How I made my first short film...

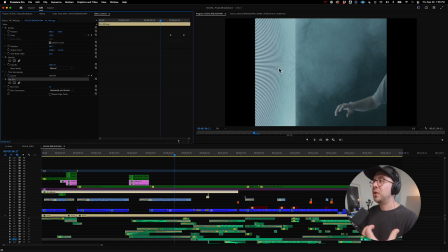499s
And so because the footage has so much sort of glow and character, sort of a nice soft bloom from that vintage glass, I wanted to be able to match that with all of our effects, whether it was film or fonts or, this letterbox. And so it's got a little fast blur on there.
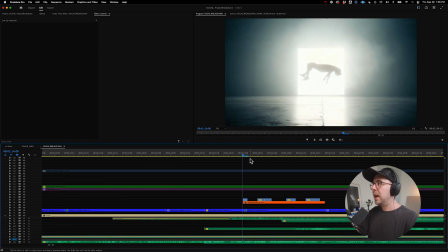514s
Okay, these orange layers here, and I'll dive into this a little bit more in a little bit, but essentially we have our wire removal shots.
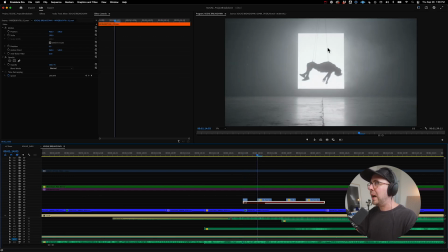523s
So if I turn off this orange, you're gonna see underneath is like this hideous shot with wires pulling up through his clothes, and it looks pretty terrible. Thankfully, we shot this on a tripod, so it was actually super easy to remove these wires and fix. And with generative fill and Photoshop and all that stuff, it would have been easy, even easier if we did it now.
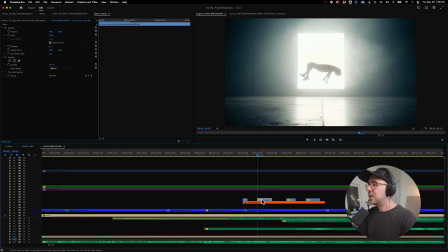543s
But I'll show you how we pulled that off in just a little bit. Then we have that snow on top again, just to sort of like pull it all together.
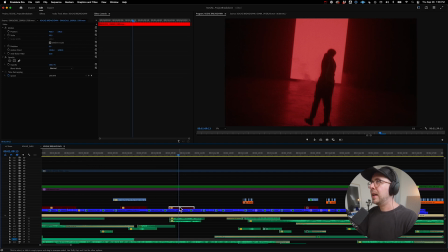549s
Then final thing in this timeline, which I'll kind of like hint at as we go, is these red clips, which are disabled,
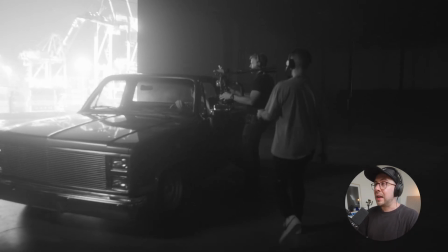556s
are basically like shots that we ended up cutting, like almost entire scenes that we ended up shooting and then getting into the edit and being like,
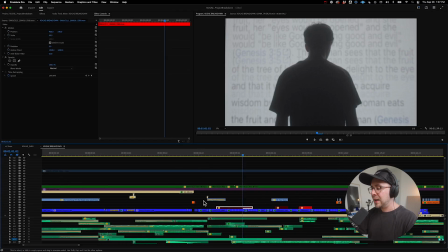563s
what were we thinking? That's kind of the process. You kind of just like don't hold anything too precious because you never know if it's not going to work. So you have to kind of like take off director hat and go like, all right, it's not working in the edit, so let's just pivot.
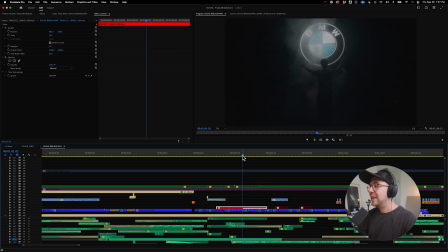576s
So one of those scenes here, I'll show you. I think it's kind of funny. Probably went a little bit too far. It's kind of comical. We had this like scene where he's like essentially like worshiping all of these like corporate logos, and it just felt kind of cheesy and very like
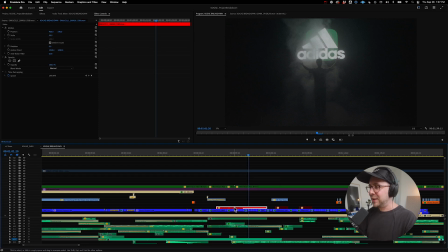591s
it's a little cringy, but hey, it was a good shot. So just an idea there of everything that's in this project. But let's kind of just go scene by scene, and I'll kind of explain sort of the motivation behind some of the scenes. We'll dive more into the effects, like those transition moments, the wire removal, all that stuff, and we'll go from there.
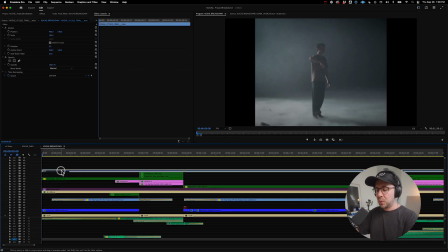613s
All right, so this opening scene with the swipe was definitely kind of like a happy accident.
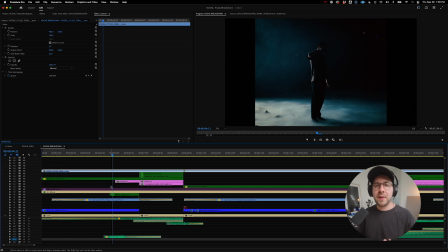621s
I was kind of like, the original sort of concept for this video was that it was set in this like sort of modern garden idea.
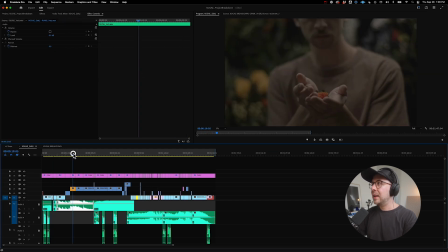629s
And I'll show you how that felt. We had this whole thing of him like in this garden scene, and it was kind of like we had a bunch of flowers.
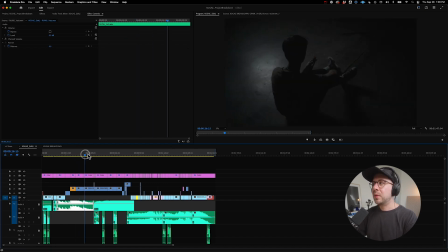636s
It was still minimalistic, but it was really focused on this whole concept of him being in the garden.
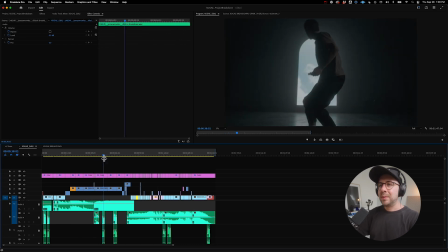642s
And it just ended up feeling really cheesy and taking way too much time.
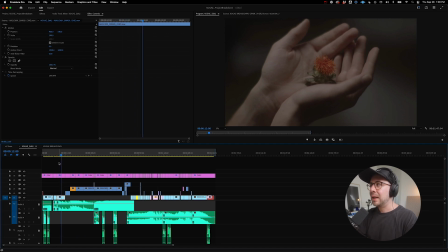646s
If you watch some of this intro scene that we had originally, it was just like, it was kind of just over dramatic. You know what I mean? Had just things that didn't really make sense. And I don't know, it just felt kind of flat.
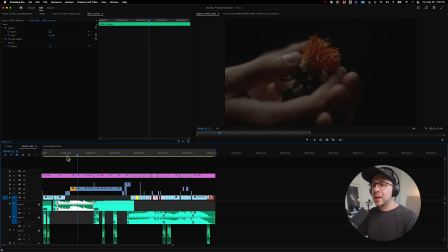659s
So we had a bunch of stuff like that. But the more that time went by, and this was edit 2, as you can see here.
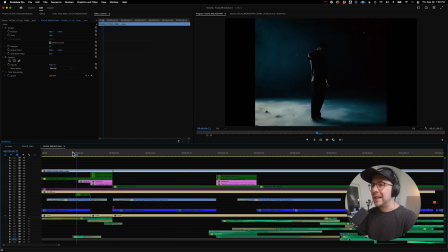666s
I think this final was like version 19. So we went through a lot to find this. But as I was scrubbing through the footage, there was just something that kept standing out about this shot. It was kind of this haunting shot, almost like he was like a zombie that was kind of just scrolling on autopilot,
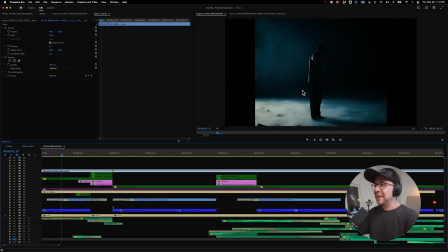682s
even though his senses and his brain was kind of dead. And my goal is always to find these sort of like iconic moments that you'd remember. And so this felt like that when we sort of finally stumbled upon this in the edit. It felt like, okay, this is the shot to open with, because it kind of sets up the expectation of what's going to happen.
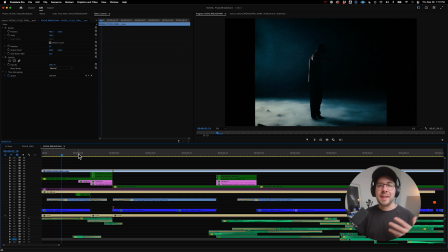698s
If you've already read the title, The Knowledge of Good and Evil, you have this interesting idea of what this could be about, but it creates a lot of intrigue, and there was something about that swipe that just felt very just captivating. So started out with that swipe. We kind of go into these titles really quick.
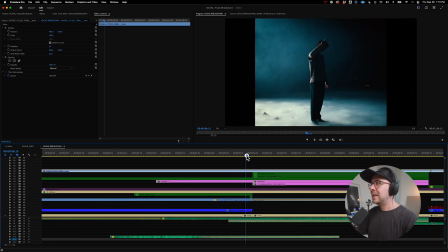714s
I will show you that I did something here to make this feel even more filmic,
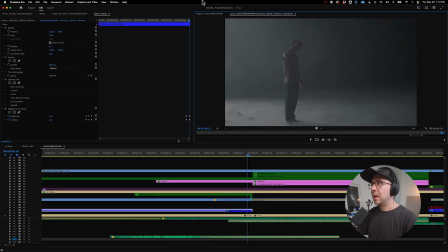719s
which was basically going into our footage here, and you'll see the effect controls.
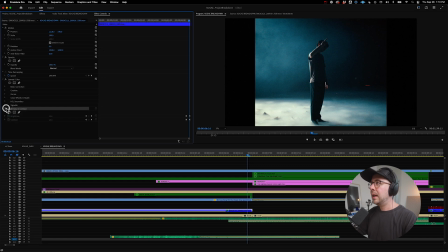725s
I've got this brightness and contrast, basically just a little animation, like a little keyframe that essentially just took the brightness and contrast and just faded it up right at the last second, kind of like a film flash would.
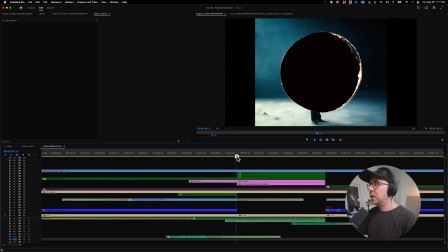738s
And then I have this little hole punch moment and all the grain on top of it.
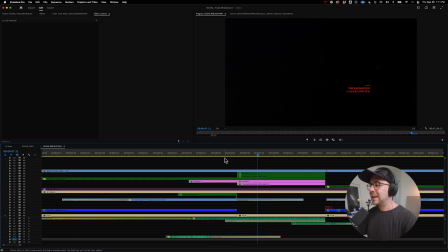742s
And so when you play that back, creates this nice little transition into that title.
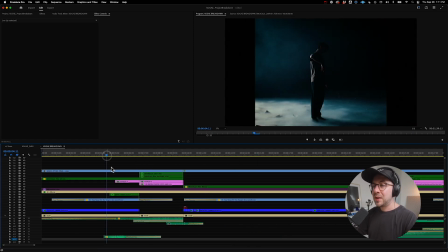747s
The sound design was also a very nice little happy accident,
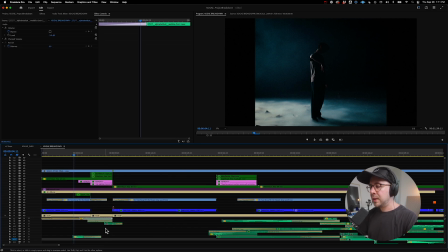750s
but I was essentially just kind of looking around on some different sound libraries, and I wanted something that kind of felt, sort of pulled you back into that biblical, scriptural kind of sense, almost to offset the need for setting up this whole garden scene.
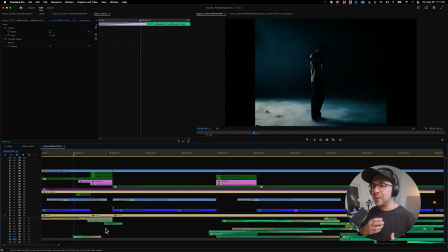769s
If we could just do it with sound instead of this sort of like medieval choral thing that was going on, it would kind of give you that sort of like eerie, but, historic kind of feeling.
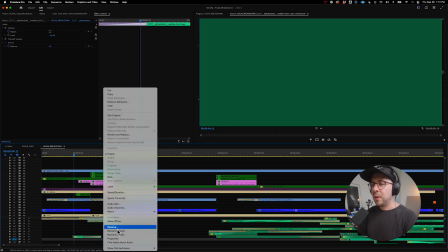781s
And so I stumbled upon that thing. I'm going to see if I can open this up, because I don't think this is how I think it sounded a lot different originally.
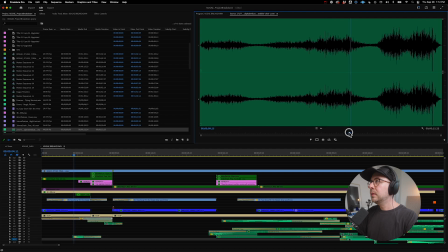789s
So this is the original. Okay, no, that's just how it sounded. I think someone basically just took this choir and it was just a really bad tape recording. And so there's a lot of wobble on it and character. And so the original doesn't have all those, groans and wind and all that kind of stuff. It just basically plays like this.
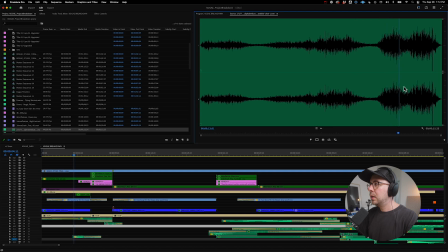Super short clip, but we were able to take that and then build some other moments around it to sort of like, create this whole concept.
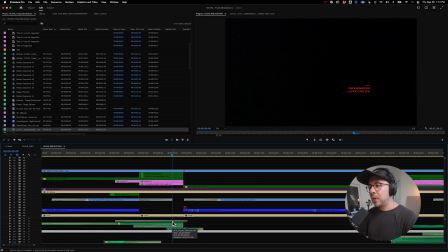821s
A lot of the sound design was done between myself in the end, but it started out with my co-editor, Jacob Blank,
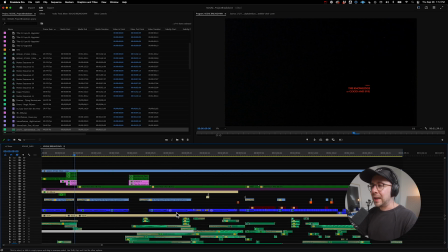829s
who took the first like 3 or 4 passes at this film.
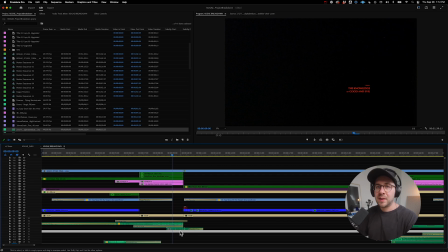832s
And he created a lot of sound design moments of like that electricity of the screen kind of coming to life.
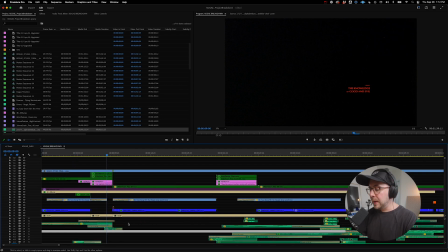838s
He did all the voices where you hear the voice saying, "You will be like God." And it's like this whole like distorted thing that was really cool.
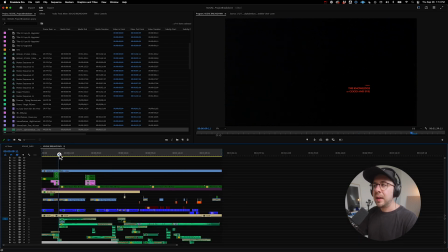846s
So we can get more into sound in a little bit, but so that's kind of the first intro shot. Again, finding that sort of thesis image was super important. And then let's just play this.
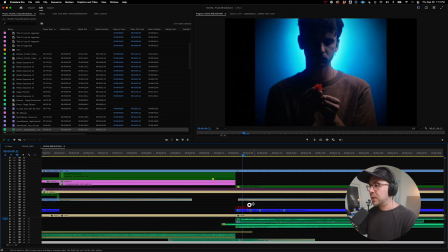857s
So that's a really quick sequence of shots here. This red stuff, I think you'll see if I turn this off.
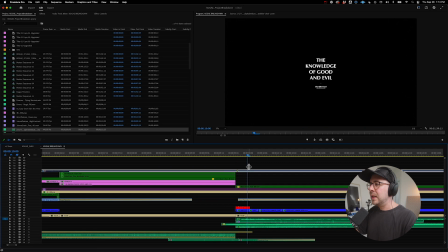866s
So we had this like title moment that just felt way too soon for that. But what we ended up doing is basically just really quick sequence of shots.
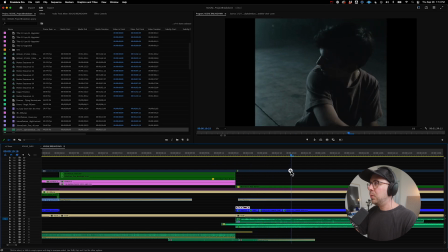875s
So it's 3 little moments that just focus on the flower, which is kind of like this metaphor for the garden, and then him turning around and being sort of intrigued by this thing that comes to life.
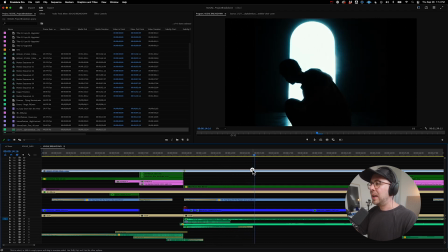887s
It's a slow pan around. We've got the brightness on this pushed pretty hard, but it was a pretty bright shot.
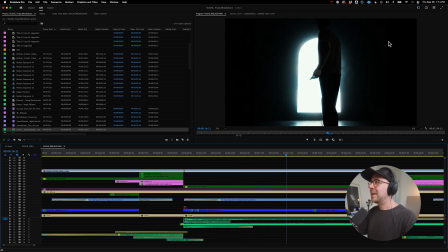894s
We would just basically use this as the only source of light. I think we have a sky panel just off here to create a little bit of, fill.
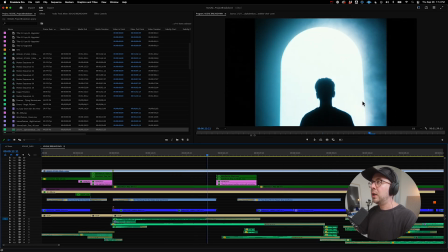901s
But as he walks towards it, the idea of using even this arch was very intentional because we wanted it to feel, arches have sort of a church Renaissance feeling to them.
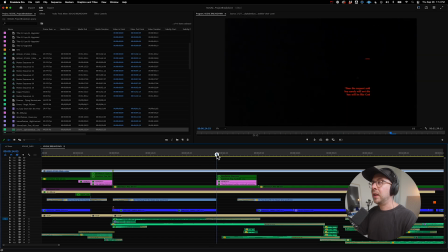915s
And we wanted it to feel as if he was walking towards something really good and something that was holy and beautiful and heavenly. And then, we have this moment where you hear the voice saying, "You will not die, you'll be like God."
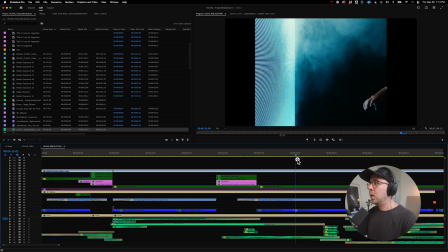930s
And as he walks towards it, he's intrigued and it looks beautiful, right?
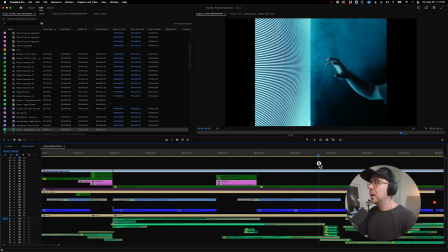935s
He's kind of like drawn to it.
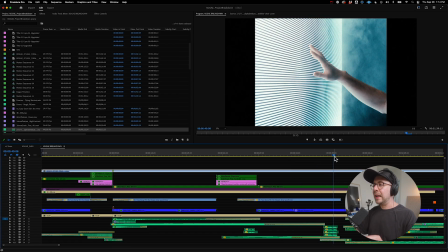937s
But then as he touches it, the idea is that as he touches it and sort of like, steps out, we had a whole scene where he like dropped the flower and it was this thing. But the idea is that as he actually engages with it, he sort of becomes like entranced and hypnotized by it. And it transforms him, it sort of takes his soul essentially.
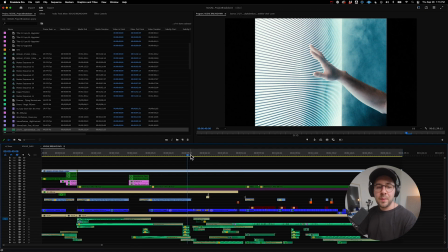955s
And we move into this whole other section of the film.
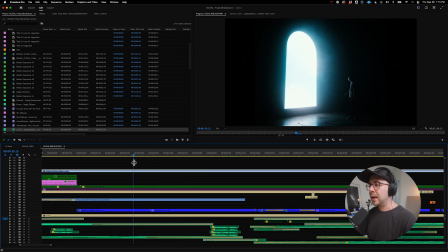959s
And so I had a couple people ask about this moment, and I'm going to play it really quick and then sort of explain everything that went into creating this transition. But we did a lot of little tricks in here just to sort of tie things together,
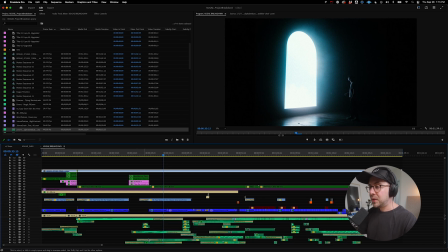971s
from the music shifting to little things that we did to add flicker and things like that. So let's just play that.